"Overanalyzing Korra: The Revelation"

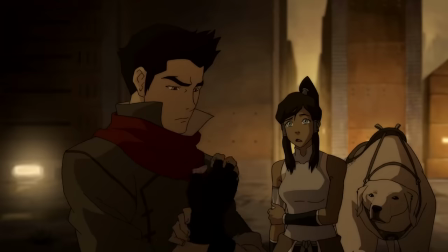(4:11)
You can hear some yelling and some dogs barking in the background. you'll probably have to turn your volume way up, but that's a nice touch for making the city seem like it's alive, even if it's just something you notice subconsciously.
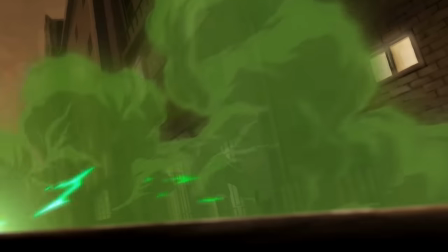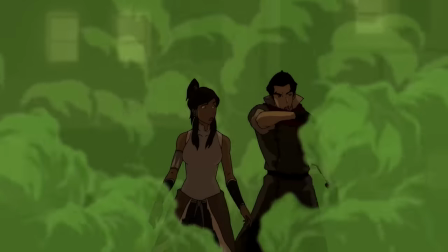(4:25)
So was that poison? Or just smoke? Why was it green? Okay, I'm not immune to spectacle.
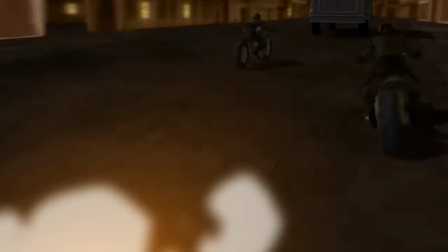(4:30)
The idea of an Avatar fight, car chase kind of thing on motorcycles is really cool, but I'm pretty much a sucker for an Avatar fight scene that takes place in any cool location.
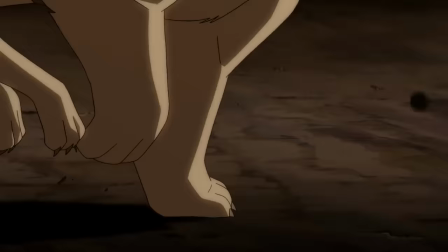(4:40)
Those are called boluses, by the way.
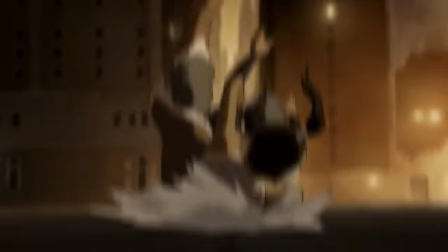(4:41)
Korra and Mako go flying, and Mako's way over here, and it looks like they're gonna hit the ground at the same time, But then in the next shot, he hits the ground after her and totally in line with her.
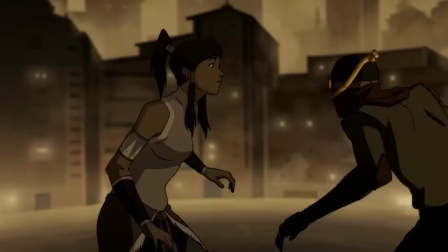(4:49)
This is our first proper fight scene in Korra, basically, and I gotta say, it's pretty good. All the action seems punchy, and there's some pretty interesting physical moves incorporated.
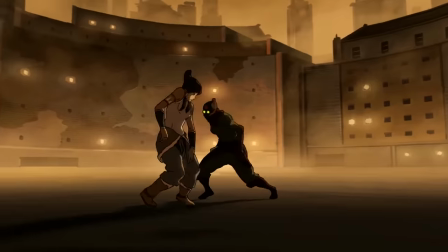(4:57)
But you ever think, like, where are they right now? They're just in this enormous vacant lot in Republic City.
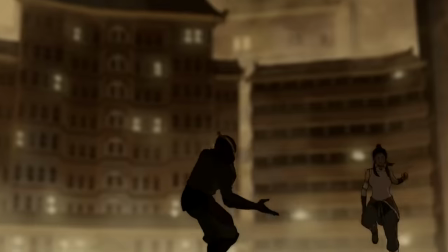(5:02)
It's like hundreds of feet wide and long. No one's using this space for anything. Also in this shot, this camera does this weird digital pan that early Korra likes to incorporate a lot.
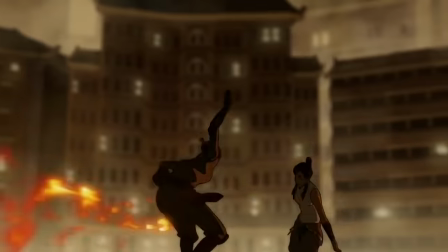(5:10)
And even though most of those camera movements usually look pretty good, this one makes it seem like the bad guy Flintstone runs in place for two seconds here.
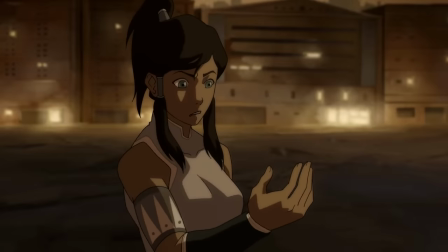(5:16)
Here, right here, see what I mean?
I can't bend. I can't bend!
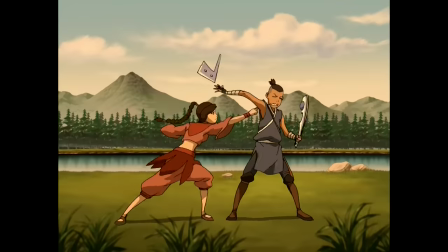(5:22)
Weird that Amon's chi blockers are trained in the chi blocking that takes your bending, rather than the one that just turns off your limbs and makes you not be able to bend anyway.
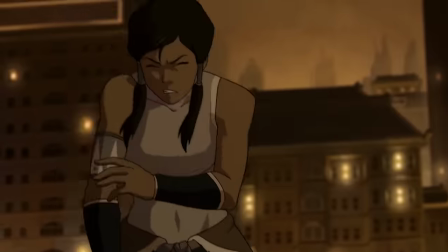(5:29)
Maybe there's a medium level where it kind of does both, because the previous fight scene definitely wants you to think Korra can't use her arm after she gets multi-jabbed.
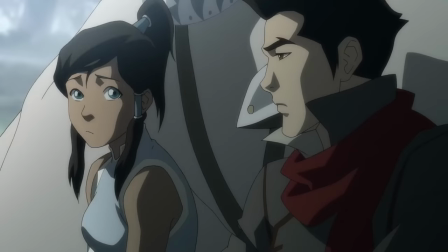(5:36) Why is Bolin running around with a triple threat triad anyway? Well, we used to do some work for them back in the day.
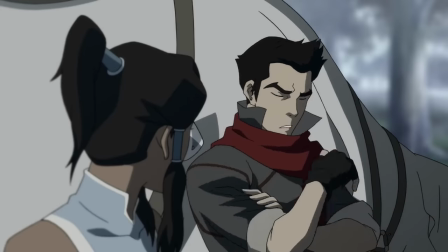(5:43) What? I just ran numbers for them and stuff.
I don't buy that shit, Mako. You're a firebender who was good enough to be a pro-bending player, and you can electricity bend.
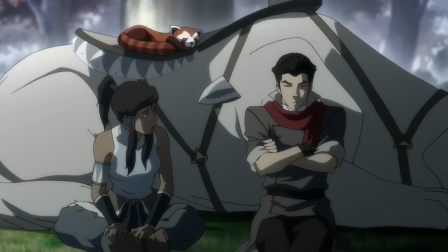(5:50)
You didn't run numbers. They wouldn't care that you were a kid, they would've used you.
Can I ask what happened to your parents?
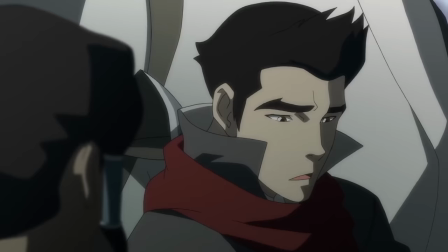(5:59) They were mugged by a firebender. He cut them down right in front of me. I was eight.
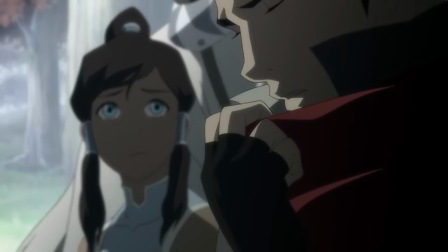(6:05)
Mako is just Batman, and Bo Lin is just happier Batman. It's like the most boring, uninspired, tragic backstory ever.
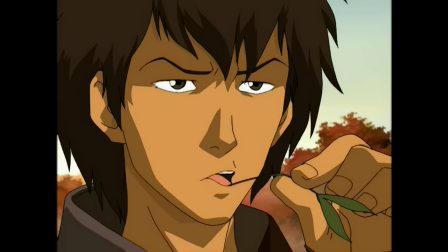(6:11)
Random act of violence, darn. Someone like Jed had a way more interesting backstory, even though it's pretty much the same.
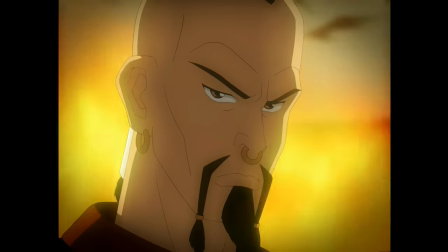(6:16)
The difference is that Jet's parents were killed by an invading army, and that galvanized them into being a guerrilla terrorist.
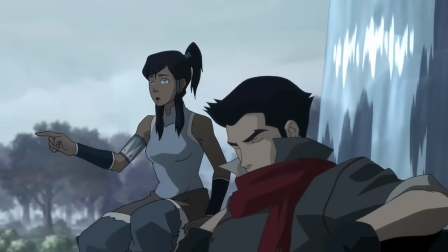(6:22)
Mako and Bolin are just like dudes trying to get by. Wait, I've got a theory.
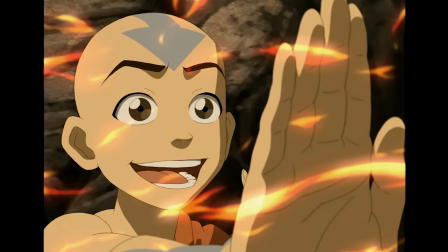(6:26)
The firebender who killed his parents was actually Aang, and that's why he's so weirdly mean and closed off to Korra for seemingly no reason.
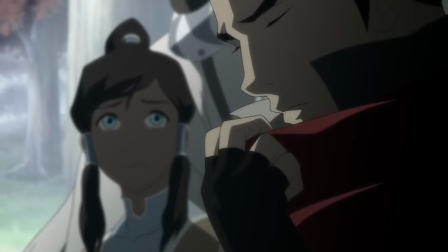(6:33)
He hates the Avatar, it all makes sense, and he gets to have like a cool backstory.
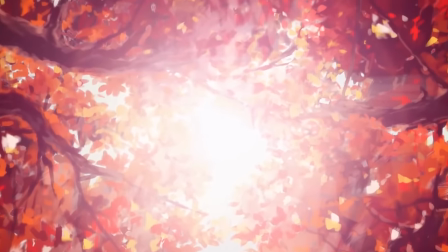(6:36)
Then there's this really weird cut where Mako is struggling to talk, and then it just cuts to some leaves, and then whoopsie-daisy accidentally leaning on each other while they nap.
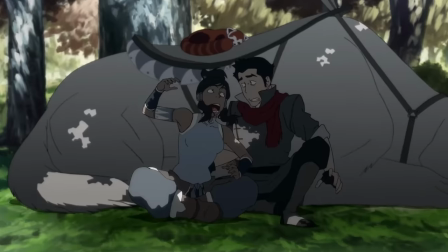(6:45)
I guess that's one way to further a character relationship, just skip the actual talk that would be meaningful and then make them be cute and awkward.
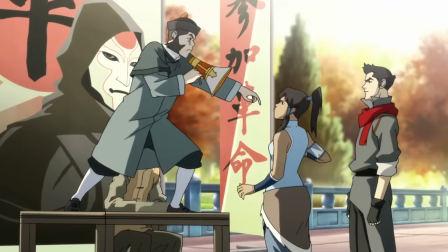(6:51)
Seems kinda lazy.
You cannot silence me, Avatar! Shut your yapper and listen up.
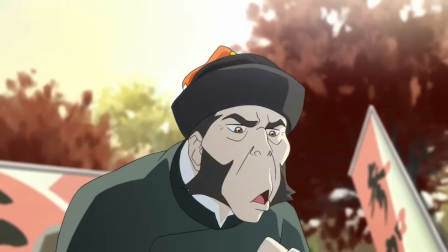(6:58)
This seems like a pretty good scene on paper.
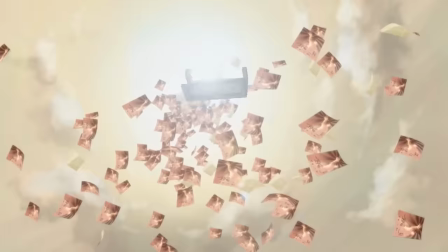(6:59)
You're supposed to see that Korra is actually part of the problem that this guy spends all day yelling about, I think, because she almost immediately turns to using her bending to intimidate and threaten this dude.
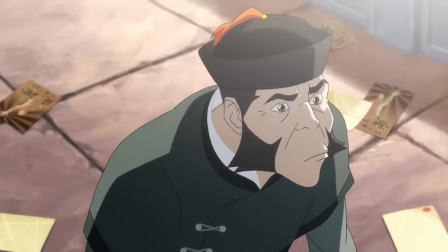(7:08)
But the The show never really turns the lens back on Korra and her actions, it's just like alright tight, we got the info, moving on.
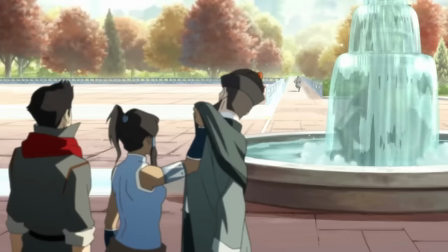(7:13) Where's it happening? Hey! What's going on over there?
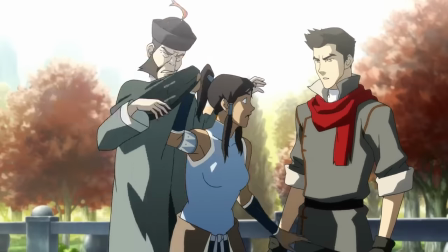(7:18) The avatars are pressing us! Help!
I mean, he's kind of right this time, right?
I bet the information is hidden on here somehow.
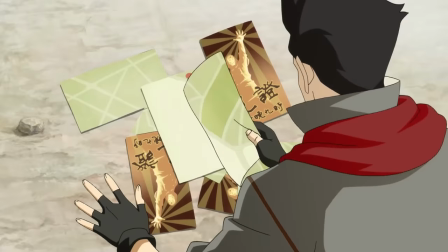(7:25) Look at the backs. There's four different images.
How the fuck do you know that by only seeing three?
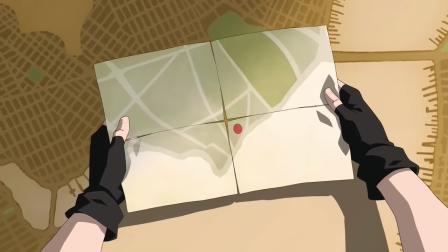(7:30)
There could have been thirty different images.
Bingo. That must be where it's going down.
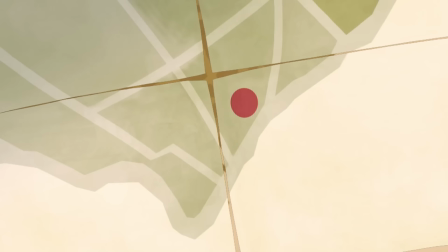(7:35)
This red dot that will likely take up who knows how many buildings on a city map? Yep, got it. Korra just has Mako's scarf after we transition scenes.
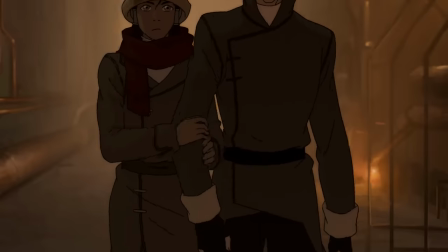(7:42)
It's definitely more important for her identity to stay hidden, so it makes sense. But it feels like we missed another beat of them connecting when we learn later that it's Mako's dad's scarf.
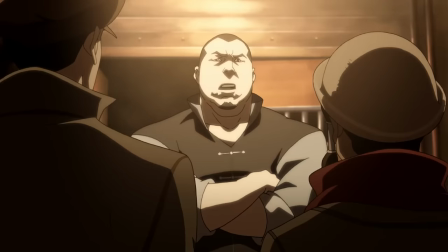(7:49) This is a private event. No one gets in without an invitation.
Haru's dad? Lion Turtle?
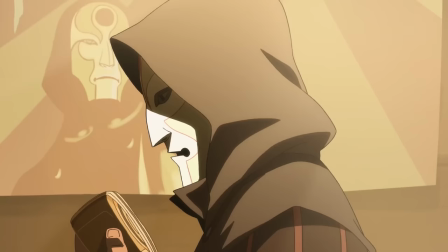(7:54)
Why isn't the crowd filling out the room?
That firebender took my family from me.
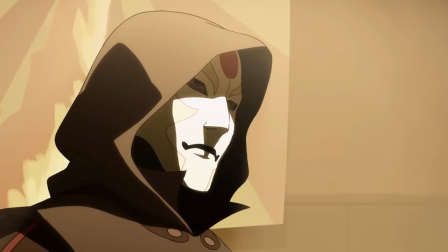(7:59) Then, he took my face.
So Amon's story is supposed to naturally mirror Mako's.
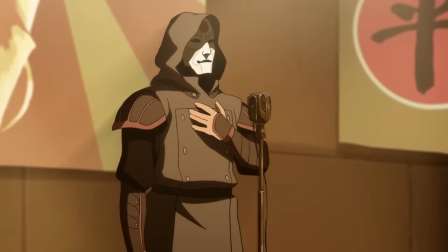(8:05)
We just heard about how a firebender took Mako's family as well. So we should be getting this palpable sense of maybe Amon isn't totally in the wrong.
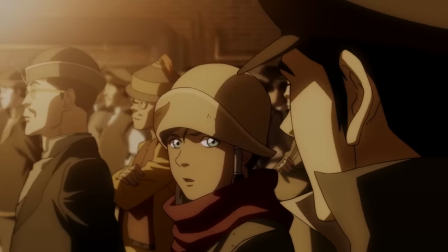(8:12)
He has his story and we have a friend with a nearly identical one. These problems are real and they affect people on both sides of the issue.